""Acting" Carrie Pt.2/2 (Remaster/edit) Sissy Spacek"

If not, it would be red. It's paint, Mama.
Brian was going to change it. I said, no, no, no. You know, in her head, it's red.
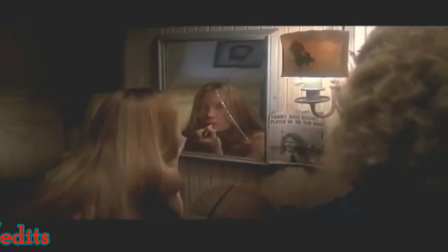Take off that dress. We'll burn it together and pray for forgiveness.
I remember having Piper on the set, and I would look into those eyes, and I'd think, what is this woman thinking?
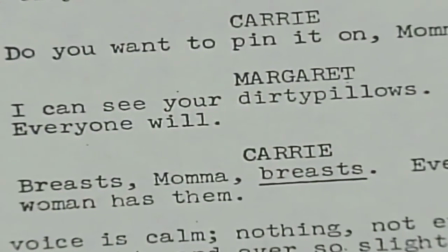I can see her dirty pillows, all that stuff.
I can see her dirty pillows. everyone will.
It's gonna be such pleasure through the years. People get such a kick out of it.
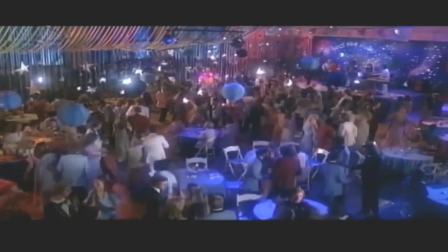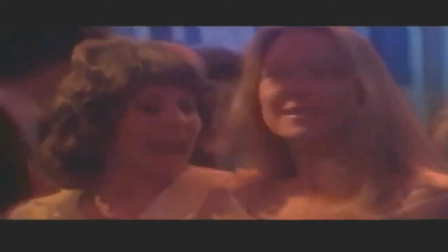The prom scene is of course that is the moment you know that's what the whole movie
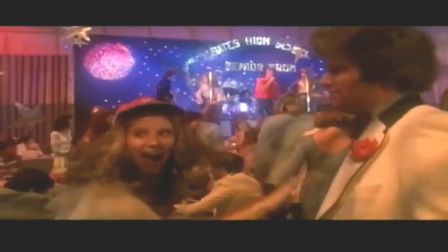leads up to and you have everybody there all your key players and Everybody with their own agenda. I made up that story. And so, you know, it's like he would just come and he would say, okay, I want you to do this.
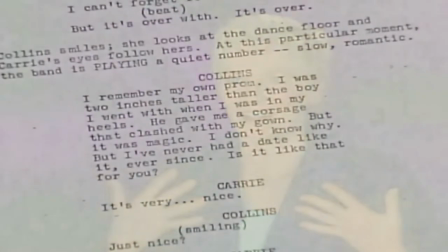And I was shocked in every situation. You know, I thought, you want me to make up a story on the spot?
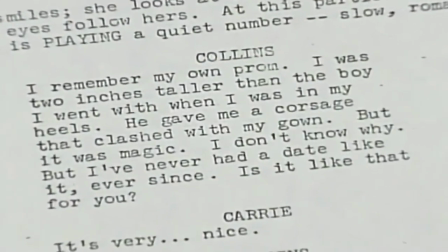You know, and he would just trust me to do that. Every time the camera passed, either me or Sissy, I would speak as it was crossing me, and she would speak as it was crossing her.
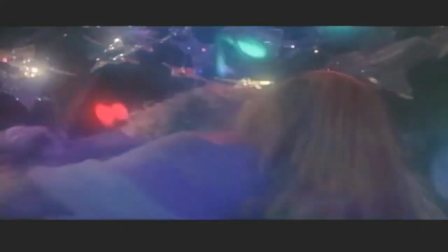And the romance and the music and the swept away, and it was exhilarating and romantic.
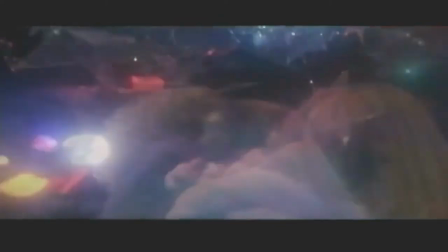magical it's the paradise moment for Carrie I mean everything is sort of just perfect and
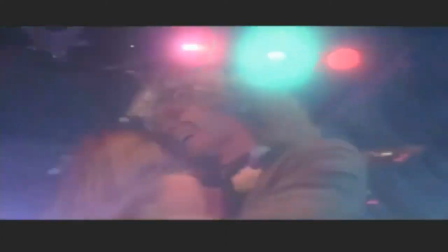it's the last moment of pure a static beauty until the fall begins
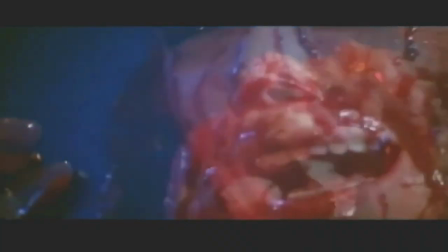sissy once she got that blood on she went into some kind of zen trance
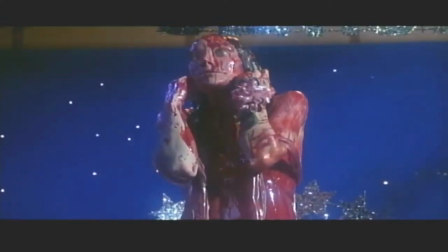that was difficult for me to recreate or understand how she did it she just did this thing that was so
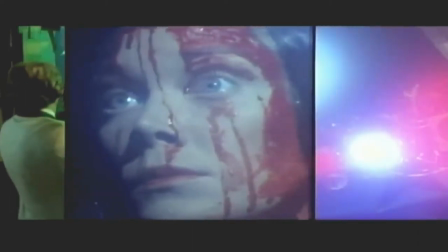terrifying Brian would say open your eyes wider you know he knew
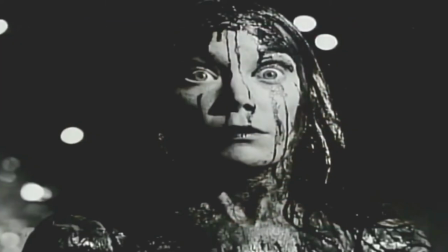exactly what he wanted me to do it was very effective I so benefited from Jack
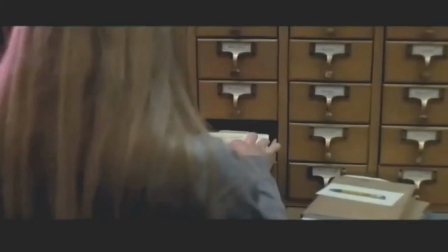being the production designer because he had huge amounts of research that I was able to study for body language I'd see how I wanted to end up in a scene the position that I wanted to be in because it was just much more dramatic.
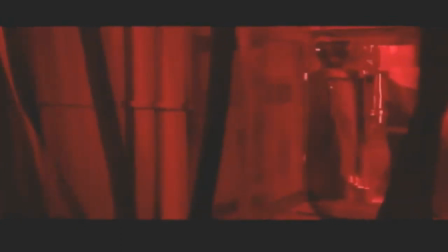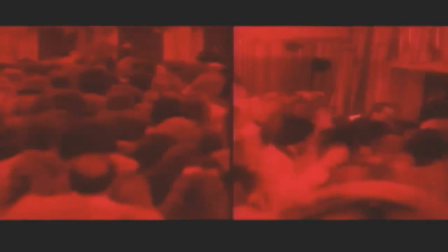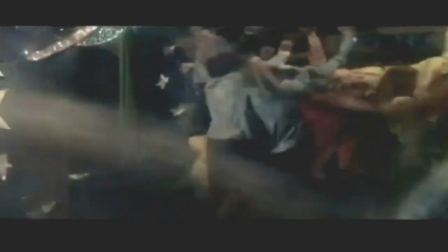There was a stunt girl for me for actually going against the stage and falling down but wanted a close-up of my face
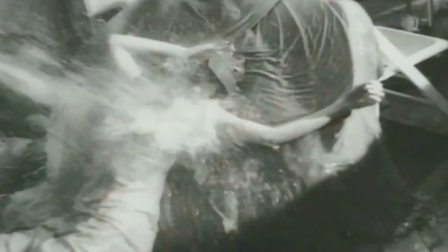and it kind of supposed to just hit my cheek like this but instead the the force of the water was so strong and it was such a wide stream of
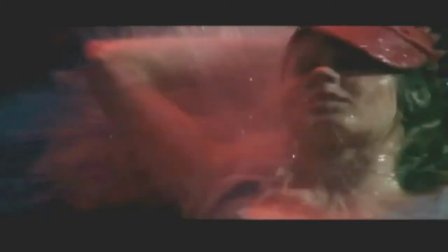water that instead it went into my ear and it broke my eardrum instantly and was excruciating it was unbelievable all the people in the die
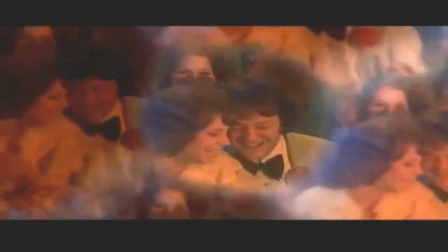are basically involved in this greek tragedy of torment so they're all guilty and they all have to go
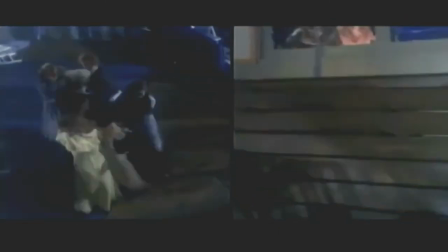in the book miss collins lives at the end and is one of the survivors along with ccl so i was quite hopeful that brian would have miss collins live i didn't know until right towards the end of the film that my character was going to be killed nobody knew how the movie was
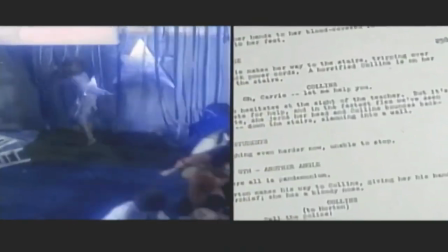going to end and I really thought and campaigned to Brian that
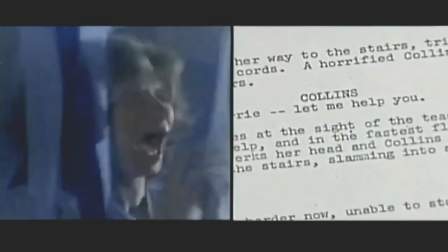Miss Collins should live and then when I found out I was going to die at the prom I was like
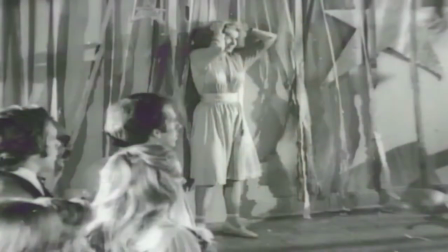damn you know then I was really curious about how I'm gonna die and so this basketball backboard thing was really fascinating
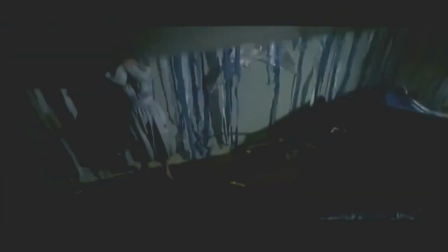and it would come down like a guillotine and then there was about a foot of balsa wood and so it was meant to appear that you know cut miss
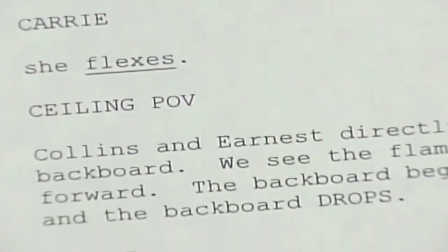Collins in half then they put the stunt woman in and she's gonna take the hit but they don't know because they've never tried it
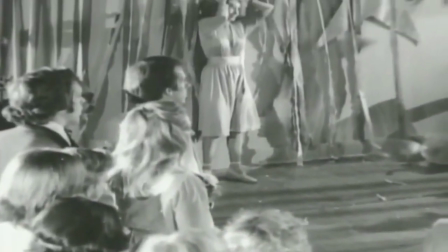how it's gonna work right so they put this stunt lady in and we're all watching and sure enough it hits and the balsa did everything it was supposed to it broke nicely and stopped right at her midsection the way it was supposed to So then they put me back in the shot after
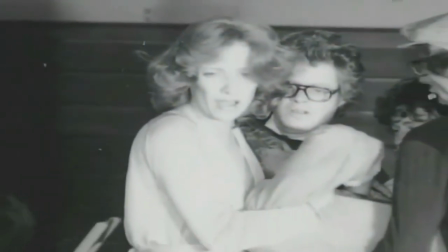the stunt girl took the blow, and Brian's directions to me were classic. I walked up to me and he goes, I want you to squirm like a bug on a pin. It was very exciting. I'd never shot a death scene before. It was all very, very fun. I think one of the most dangerous things, one of the most frightening things was when the car flips. I'm in the front of the shot. That was as scared as I've ever been. I wasn't in any danger, but, you know, you're so worried that you're going to do something and screw up something that some stuntman is risking their life to do.
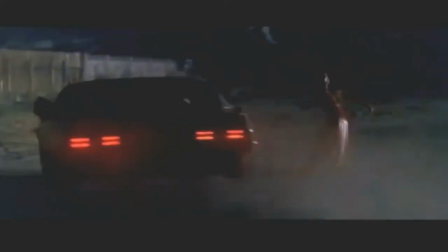And so that was very upsetting.
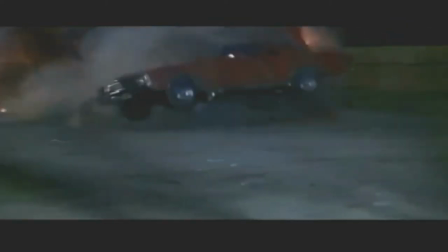we were just in the car and we were screaming and then it was done optically to make it look like the car was spinning and spinning and spinning and spinning it was very
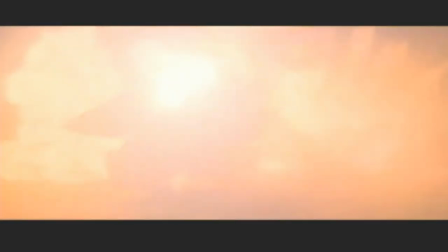exciting to shoot that sequence and to watch the stunt person it was actually dick ziker who did the explosion in
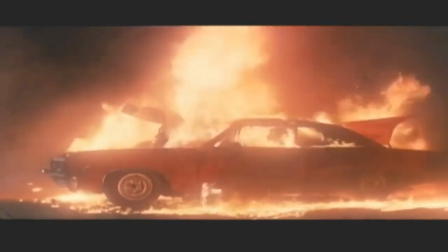the
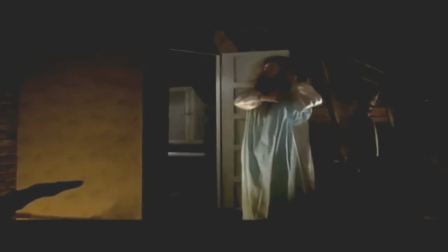car there was one scene that was not rehearsed of mine because it almost
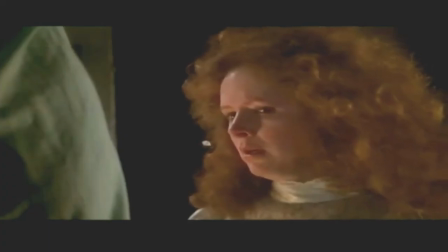inadvertently got dropped from the script I thought it was too long it was too expository that late in the movie and Piper had really done a lot of work on the speech and she wanted to do it and she
finally said you gotta let me do it and I said fine let's shoot it I should have given you to God
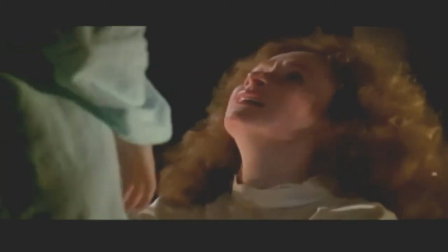when you born and I was weak and backsliding.
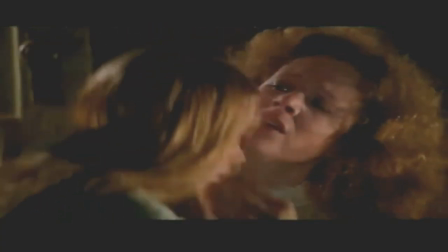We never rehearsed it and I was glad because I wanted it to be as raw and fresh as possible. I chose to think that this was the most glorious wonderful of a thing that could happen to my child, like graduating high school.
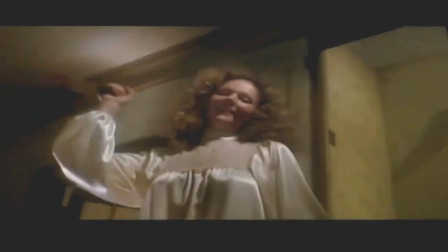My elaborate death took a whole day.
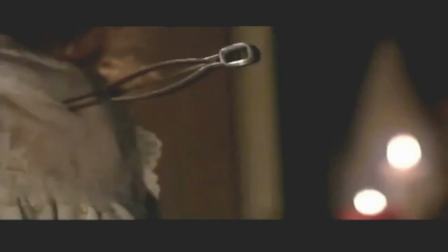The interesting part was when I got wounded in places on my body, and there was a steel girdle made for my chest area and on it
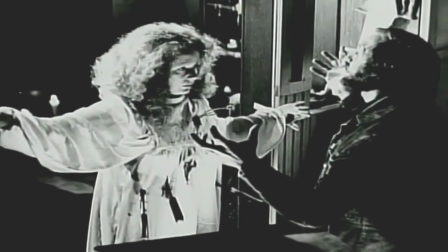were wooden blocks in the strategic spots where I was going to be wounded
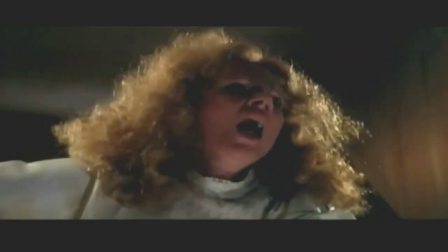there was a wire attached to the wood and it would come out through
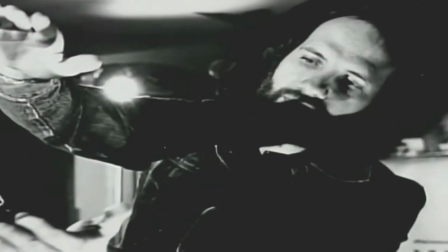a hole in my gown and go across the room to where the special
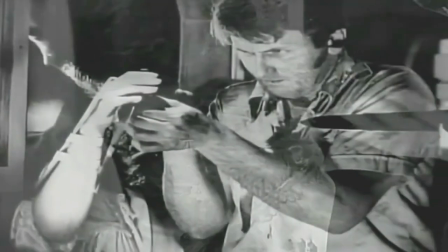effects man was standing and he would put on the scissors or the potato peeler whatever and very slowly this thing would just jiggle along on the wire until it
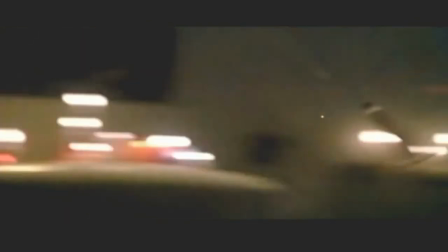finally met me in